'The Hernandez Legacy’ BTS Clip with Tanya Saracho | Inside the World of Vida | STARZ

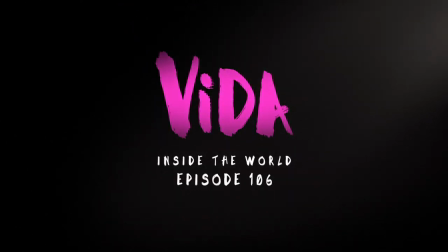[0:06]
In episode six,
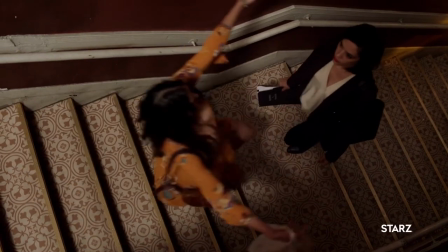[0:08]
we wanted the sisters to come to a place where they could acknowledge their mother's legacy and sort of own up to the legacy that they can be a part of.
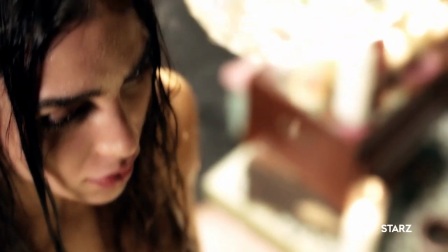[0:17] I feel like changed.
I have had that limpia. It's a very Mexica, old Mexican, ancient tradition of spiritual cleaning.
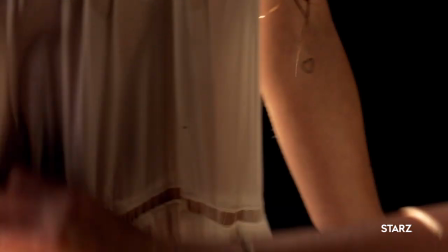[0:25]
And I leave feeling refreshed and, like, my spirit lifted.
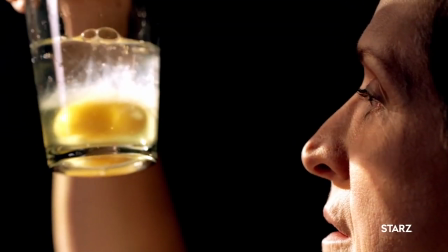[0:28]
And that's how Lynn leaves, although the senora cleaned her of everything, all her mañas, like, all her bad habits.
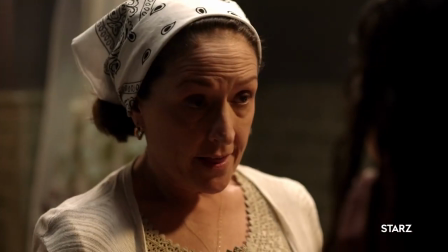[0:35] I removed everything, all the porqueria.
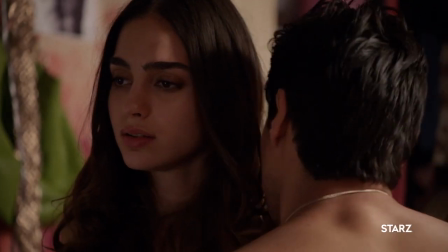[0:39]
She has this realization, what she's doing with Johnny is the wrong thing, and it's a very poignant moment when she just pulls away, and she just goes, I'm the porqueria.
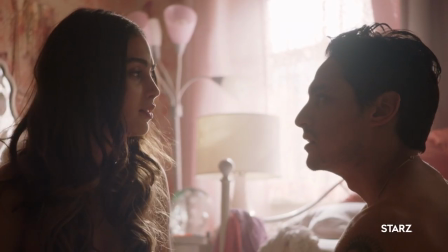[0:49] What? I'm going to let you go, and it's the right thing.
And that's really grown up for Lynn.
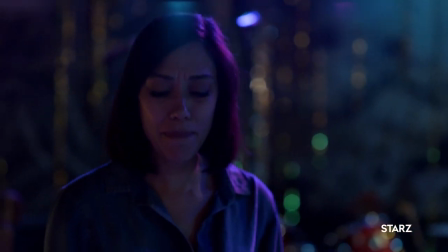[0:55]
It was really emotional when we shot Emma having her breakdown.
I learned to walk on these floors.
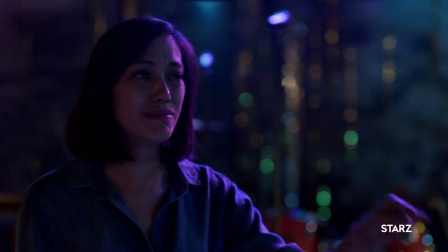[1:01]
That breakdown was for Michelle really difficult. We were all, every take, just a mess.
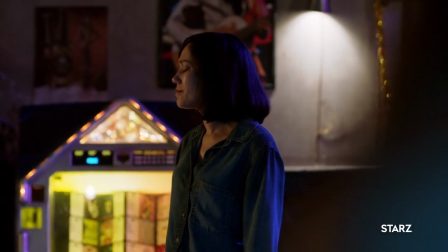[1:07]
She did a beautiful job, but it was the most vulnerable Emma moment. And Lynn taking charge.
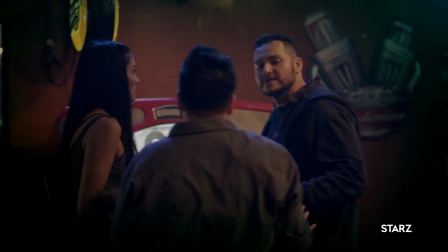[1:12]
It's like the clearing worked.
Hey, buddy, the lady's just trying to mind her own business, OK?
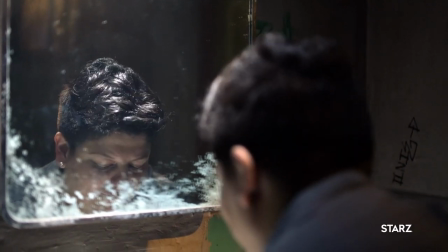[1:18]
The scene where Eddie gets attacked was workshopped in the room a lot.
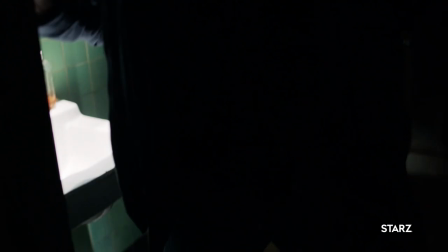[1:22]
And I'm glad we shot the POV version of it, so that we could put ourselves a little bit in Eddie's shoes.
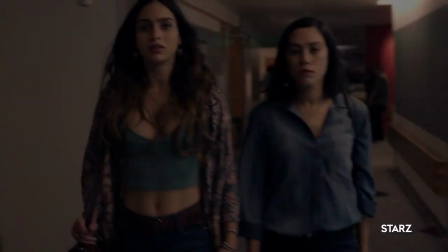[1:28]
And we see the horribleness of this attack to raise the stakes for the viewer. It's not a huge moment at first, but when Lynn says, She's our stepmother.
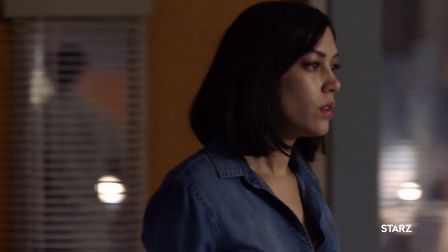[1:36]
It is choosing Eddie to be family. And it happened because Emma had to see, like it says, my mother's broken wife there. I think there was, like, an awakening, and she has to snap into this realization.
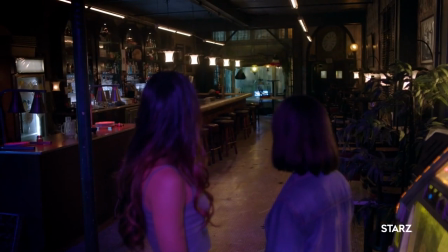[1:50]
And that sort of sets off the end part of the episode, where they decide yes to taking over this legacy that their mother left them.
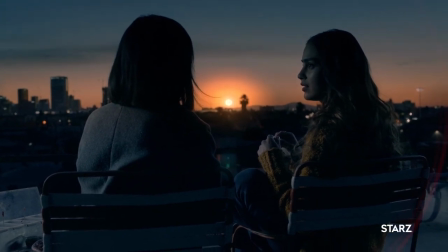[1:58] Does this mean we're business women now?
We weren't ending before with Vidalia. We were ending with a sister, so you know, kind of toasting. So we switched. That was all Joanne Yarrow, my editor. She was like, what if we do this? And I was like, that's exactly it.
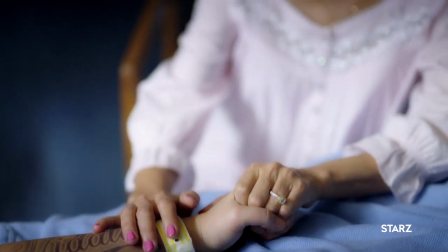[2:11]
She transformed in the most elegant way. We didn't have it right in the script. We discovered it in editing. It revealed itself that we begin with vida, we end with vida.